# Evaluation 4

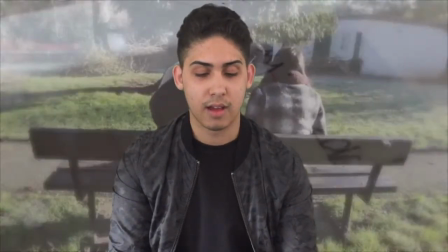We also had the dates of when the couple showed romantic moments together. This flipped slowly by using the slow motion tool at about 10%.
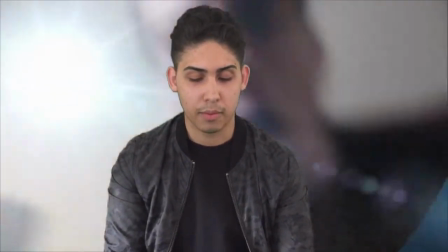We used this tool again when Logan, the main character, runs towards Hope. We felt like this adds the drama and sets a tone for the trailer. This was inspired from Demolition, where the man was dramatically running through the hospital.
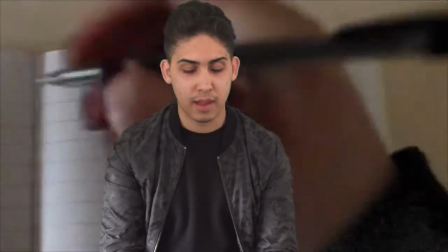Not only slow motion, we used the speed up tool as well, such as when Hope was writing in her diary. One part where slow motion was used effectively was when the two couple meet.
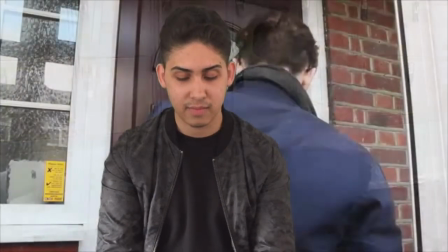It was slowed down to show the emotion of both sides. Sound was used effectively as well in the trailer. We used a variety of free songs. The first song was by Ed Sheeran, which complemented the first opening scene well. It had a high tempo and a good beat. This was taken from looking at The Fault in Our Stars, which used music just like this.
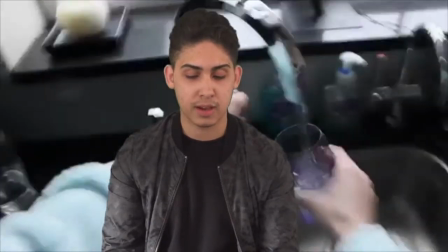We used various sound effects, like a glass smashing, to show hope declining, and show effects of cancer slowly developing. This was at the point where the trailer took a more serious turning. The second sound effect we used was from YouTube. We used a YouTube converter to download the noise of a heartbeat, which was to represent hope.
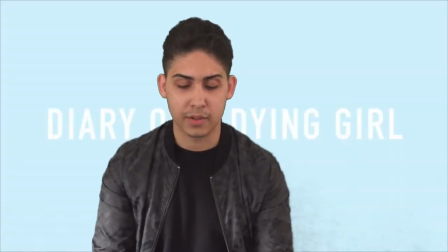This was placed at the end of the trailer as Hope's heartbeat was mirroring the end of her life, which was also at the end of the trailer. To make sure the music wasn't too overpowering, we used a fade tool, which allowed the music to gradually come in. This worked effectively to make sure the dialogue wasn't overpowered. The Fault in Our Stars was the main inspiration for our trailer.
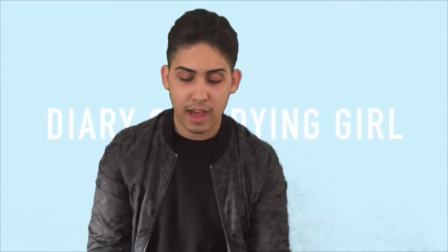We liked the text and the fonts they used. Therefore, we used a similar font style and colours for our trailer.